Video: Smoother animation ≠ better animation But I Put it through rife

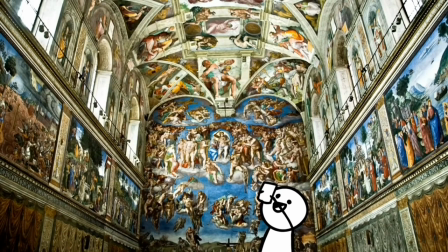Like taking a picture of the Sistine Chapel and putting a fucking HDR filter on it.
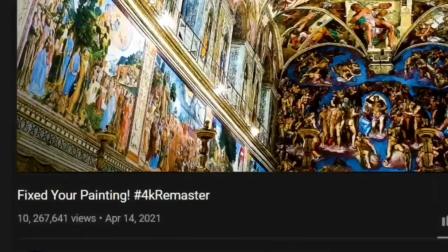Fix your painting, 4K remaster, 10 million views. Why do I try? Should I even try? This whole shot is interpolated. Did you even notice?
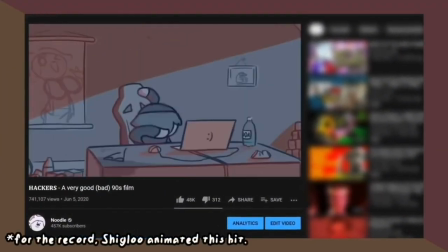Because last time I intentionally sabotaged the quality of my own work for a gag, I got half a dozen comments losing it over how smooth it apparently looked.
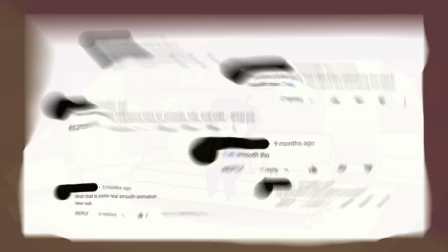Fuck! You know, believe it or not, I don't super enjoy being negative all the fucking time. But you know what I also don't enjoy watching an animation that's got Vaseline all over it.
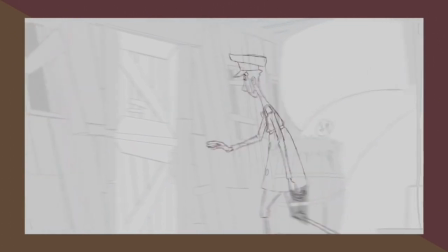You know, part of what makes 2D animation so appealing is its absolute clarity.
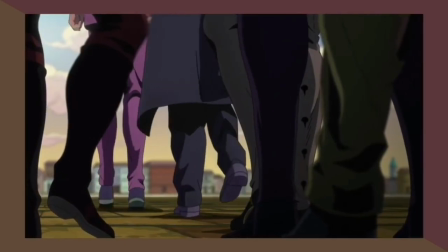It's the fact that you could basically pause on any frame and get a fully realized illustration.
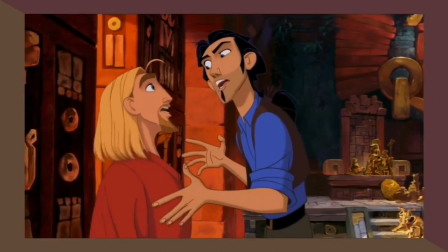It's the kind of frame-by-frame perfection that you can't get with live action that helps to make a great animated sequence so fun to look at.
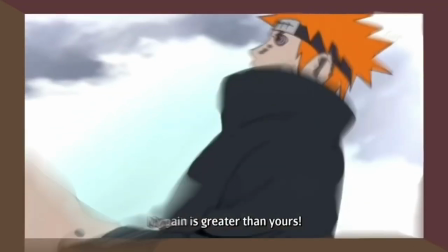Before we say it, yeah, that includes smear frames. Those are very much designed to look appealing, to clearly outline a specific motion. I mean, why else would 3D animation be doing it now? Sure as shit looks better than this.
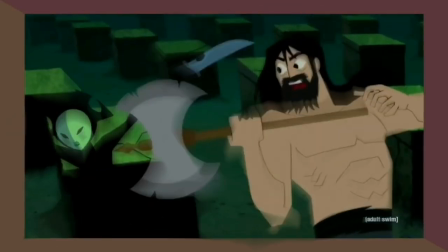The result of feeding it into a neural network and hoping for the best.
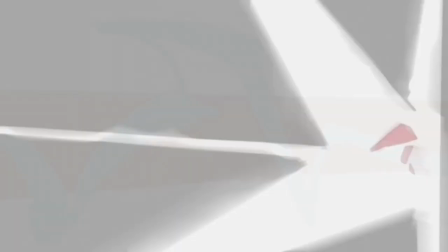Oh wow, look at this cool animation, but wouldn't it be better if you could hardly fucking tell what was happening?
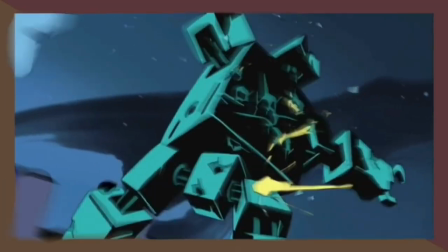I love how the Japanese and English onomatopoeia is completely unreadable.
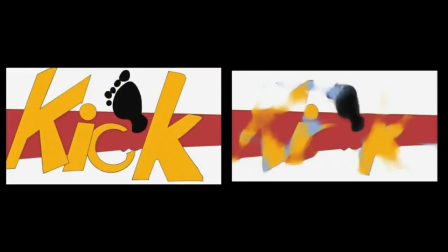Kind of an objective improvement. Look at this.
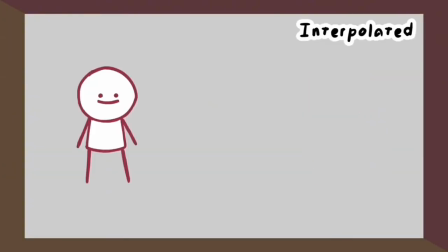I fed the finished man back into the AI for the hell of it, and not only did it ruin the timing and deep fry the in-betweens, it can't even figure out which part of the body is which. This is a common thing that it does. Like, Jesus Christ. And I don't buy the whole, oh, it's AI, it'll get better with time argument. First off, no, that's not how AI works. Secondly, even if it was, it wouldn't matter because that's not what the AI is fucking designed for.
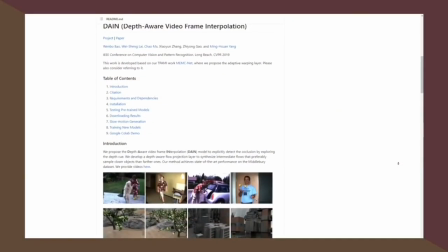It was made for live action. There's a reason that the examples used to demonstrate the tech use live footage.
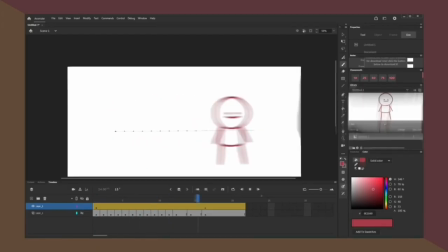There's a reason we already have interpolation built into our programs, yet we stick to 30 frames or less.
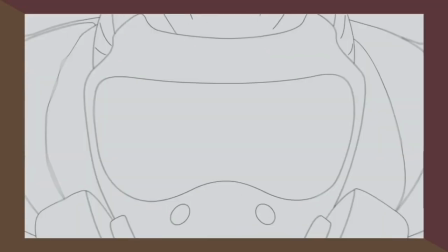We don't need more. Get this, there's actually animation software out there specifically designed to interpolate your work for you.
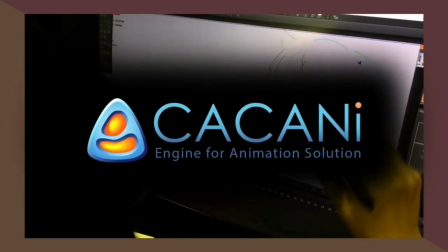Best example is Kakani, and it's pretty good. I can understand if your mind just did a pop shove it, considering how the entire video thus far has been about how interpolation bad. But there's a couple major things that set this program apart from the AI garbage. Biggest thing? With Kakani, animators are in control. When the software works well, we can let it do its thing, and when the program goes quirky,
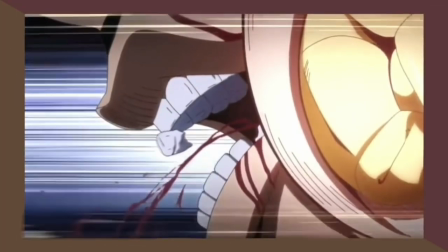we can course correct and tweak things until they look right, as opposed to slapping a finished product into an algorithm and going,
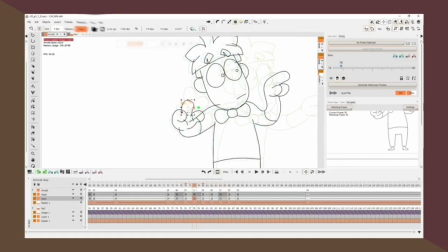wow, cool frame rate. It's also not designed for animating at higher frame rates.
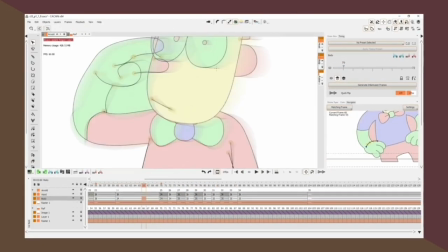Rather, it helps create regular in-between frames on 1s or 2s or whatever to speed up the animation process.
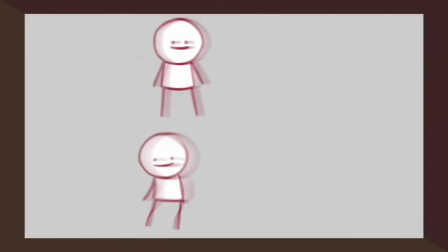Like the little man from earlier! Oh my god, it all makes sense!
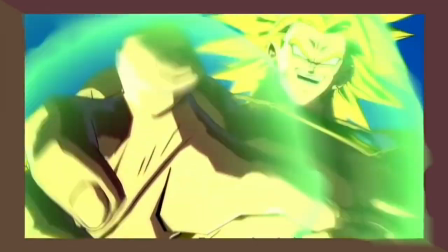Why do you think some animators working in movies and games are lowering the frame rate, not raising it? Don't you think that if HFR animation were a natural progression for the medium, everyone would be doing it?
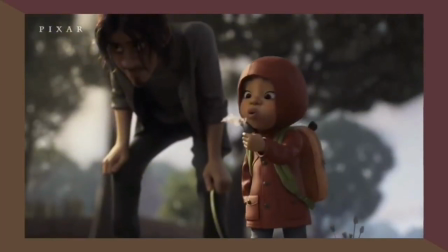Pixar could start rendering their shit at 60 tomorrow if they wanted to. No one's stopping them.
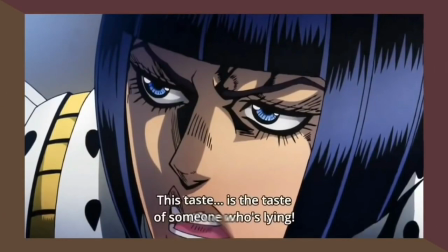David Productions very well could have just interpolated every single movement in JoJo, and they could have done it at a higher frame rate than 24.
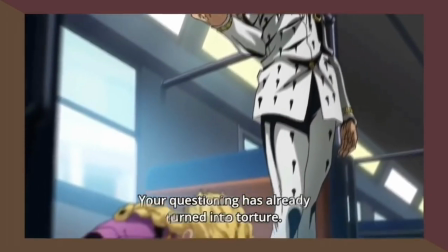But they didn't. Not just because it would be more trouble than it's worth, but because it would look weird and out of place. God, gamers suck. And you know it's gamers, right? Like who else cares about frame rates? It's gamers. Again. It's honestly just blatant misuse of a genuinely amazing tool.
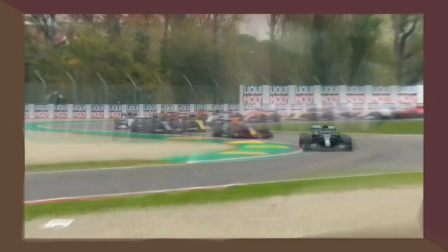When interpolation is used to enhance sporting events or generate slow motion footage, it's amazing what it can do. It's just like any tool. When you use it right, it's very good. Jackhammer's a great tool.
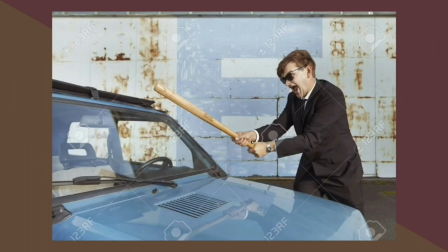Just, maybe not for washing your car. I can already tell. There's gonna be so many people in the comments just like, I don't care, I just think it looks better, smile.